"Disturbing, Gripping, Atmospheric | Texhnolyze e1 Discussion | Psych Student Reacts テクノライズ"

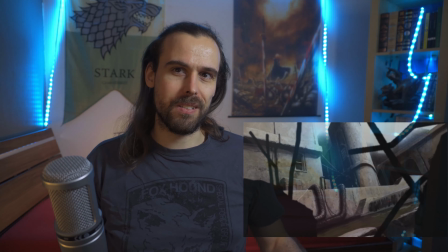[20:09]
Like almost like a river, but at the same time it's drainage, and it's dirty, and it's polluted and all of that.
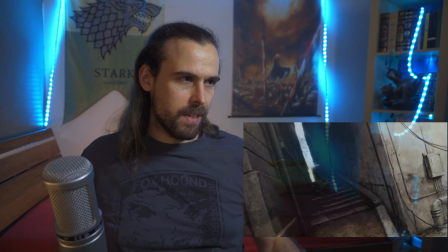[20:17]
Again, all of these tilted angles. Very narrow alleyways.
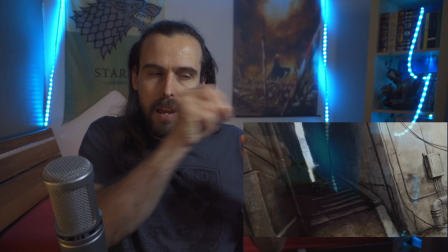[20:22]
The light has very little way to shine through. We do feel like you feel claustrophobic.
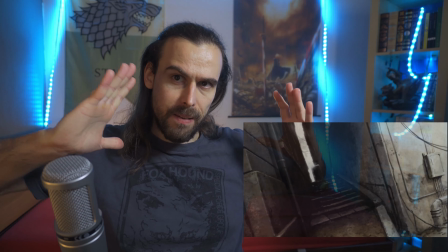[20:29]
It feels like you're being narrowed and boxed in. All of these things.
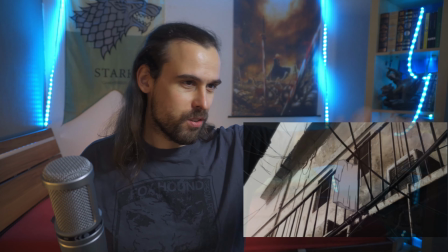[20:36]
A singular white t-shirt just being strung out.
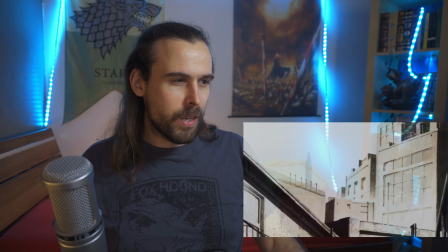[20:42]
An AC unit that's old and rusted.
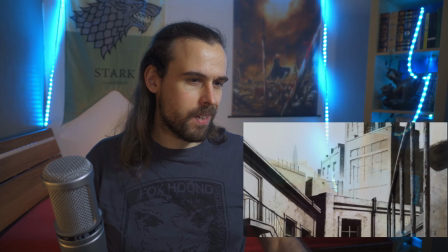[20:46]
Telephone poles and that monument that we've been seeing in a couple of other shots. And we're moving like different layers.
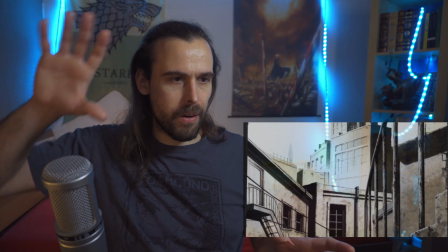[20:54]
This is super interesting, right? From the shot with the staircase and the railing is one layer,
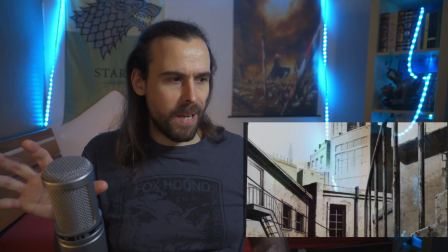[21:00]
and the next layer is like that building to the right side, and the next layer is that building to the left side with the
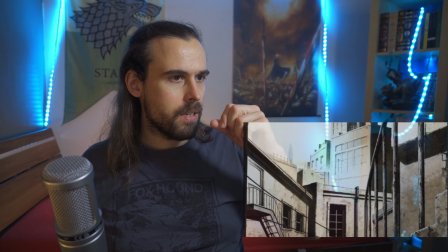[21:07]
with the others, like with the metal staircase. And then we got yet another layer, which is, I think,
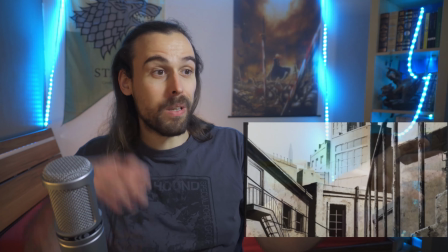[21:16]
the buildings to the left side in the background, as well as the buildings all the way in the back.
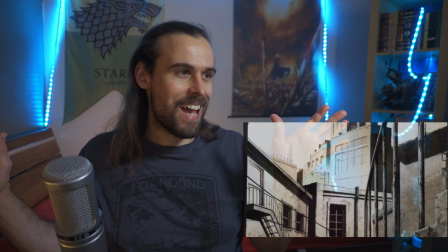[21:22]
And then I think the last layer is the monument and the skybox.
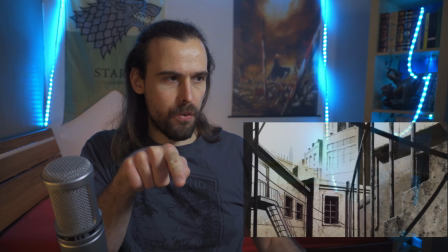[21:31]
They're all kind of these are moving together. So we have 1, 2, 3 layers, and we're going into like
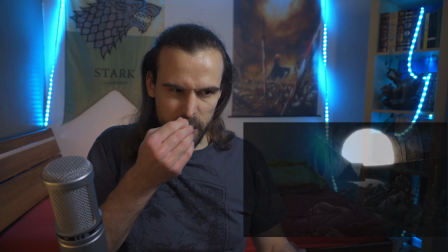[21:40]
a sewer kind of thing, where we do see like all of these old human parts and robot parts and all of that stuff that's been
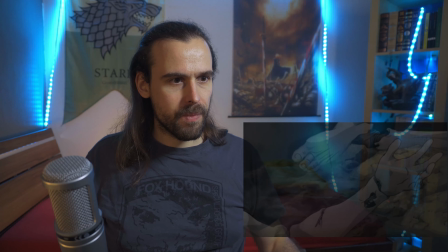[21:50]
washing up here. And I thought that was the doll's body, but maybe it's not.
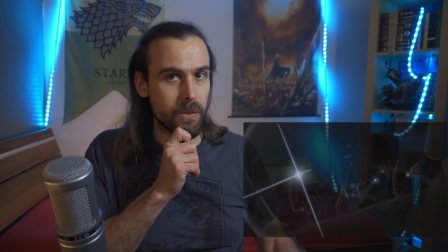[21:56]
I don't know. So in that case, I don't know why they were following him.
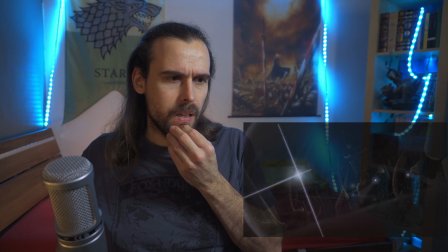[22:01]
Probably because he hurt her, maybe that was the thing.
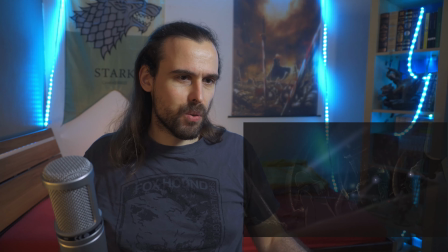[22:07]
Right, and we already see people searching, but I don't know if that is people actually searching for him,
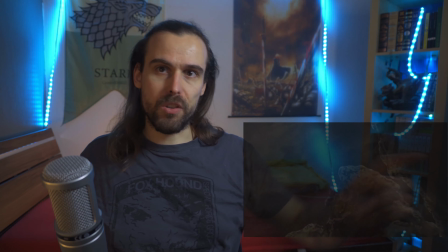[22:13]
or if this is people searching for Ran and the other ones.
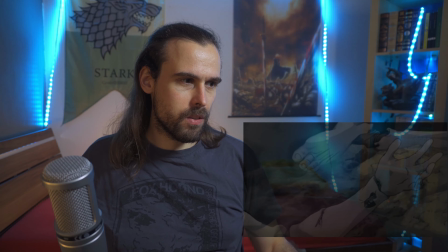[22:17]
We don't know that exactly yet.
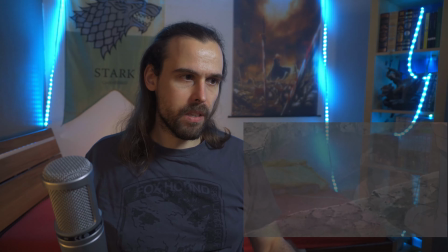[22:20]
A lot of like mirrored reflections of people in the water, in the not quite clear water, which I absolutely love that, playing with that.
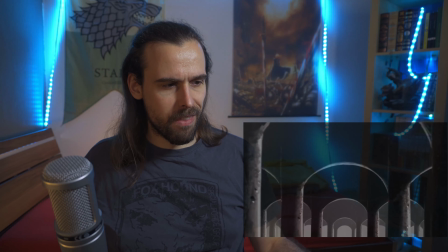[22:29]
Reflections are always a very, very fascinating thing for me. Very symbolic in many ways.
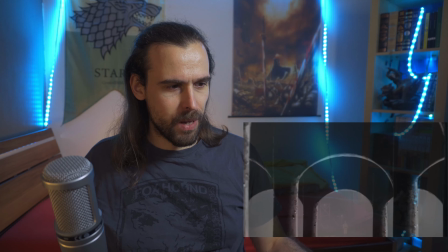[22:35]
And we do have that separation, right? That person in the supposed, I don't know, whatever, reactor shaft, and then her being a little bit removed from that.
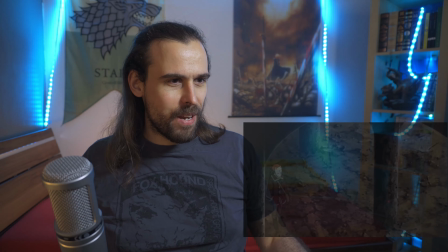[22:46]
I'm always, whenever I have like zoom in shots or zoom out shots like these,
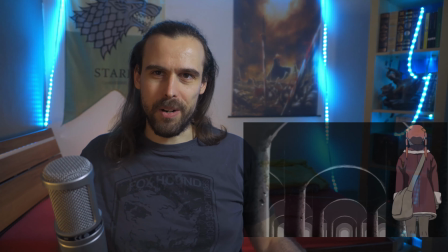[22:50]
I'm reminded of like the Lord of the Rings thing, where like right in the beginning when Frodo's still in the Shire,
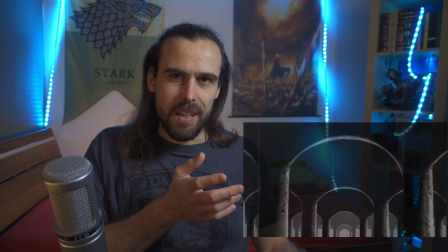[22:57]
and suddenly like he looks at like he doesn't want to be on the roads,
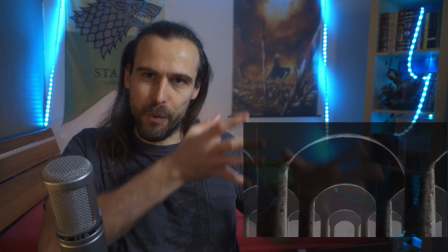[23:01]
and he feels uneasy, he looks down the road, and suddenly the road zooms in weirdly.
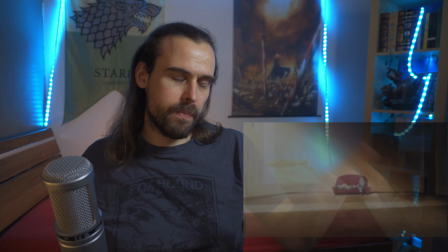[23:06]
Right, here we also have like different layers zooming in and out, but it's kind of just supposed to represent like the distance between our two characters here.
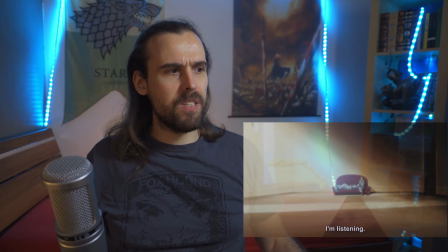[23:15]
In this shot, like an empty room, there's no furniture.
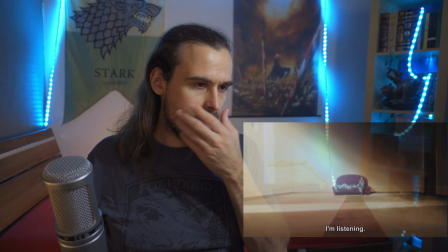[23:20]
It's just like a giant window on the one hand, and a couch at the end of it.
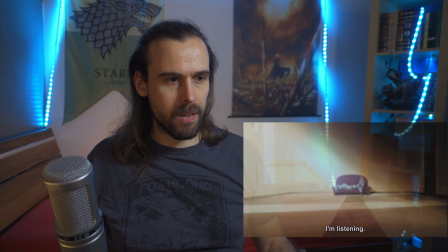[23:26]
Two people, one just lying on the couch, the other one sitting by with a telephone in her hands.
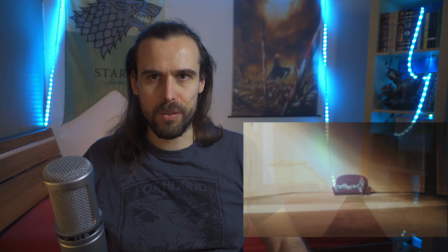[23:34]
Holding it, and you don't even see the cable connecting to it, although that is probably just simplifications in that sense, right?
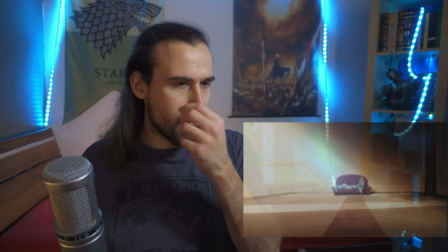[23:43]
Abstraction. We have a little bit light coming in. Interestingly enough, the light is shining on him.
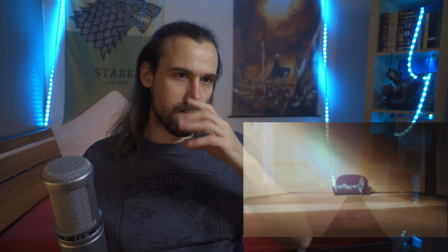[23:49]
He's not in the darkness. The darkness is at the other corner of the room.
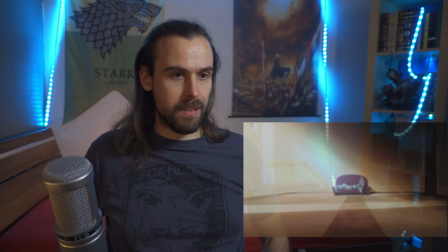[23:53]
I guess this could be suggesting in a way that there's dark dealings going on, or some weird stuff or whatever.
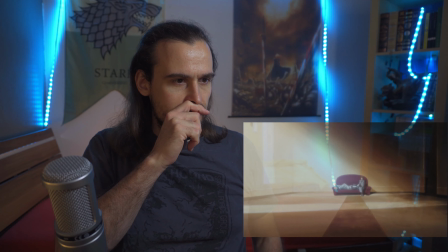[24:00]
And we do have a doorway here. But that he himself is out in the open, right?
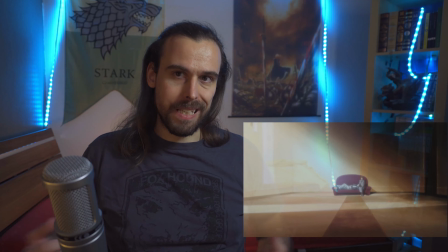[24:07]
He's making himself visible. He's not afraid to put himself out there.
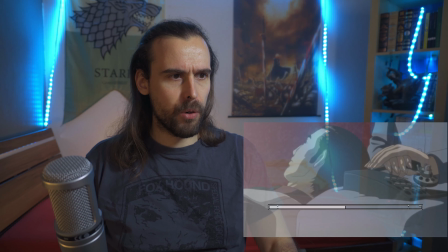[24:13]
That's how I'm reading that. And maybe he's a very important character, right?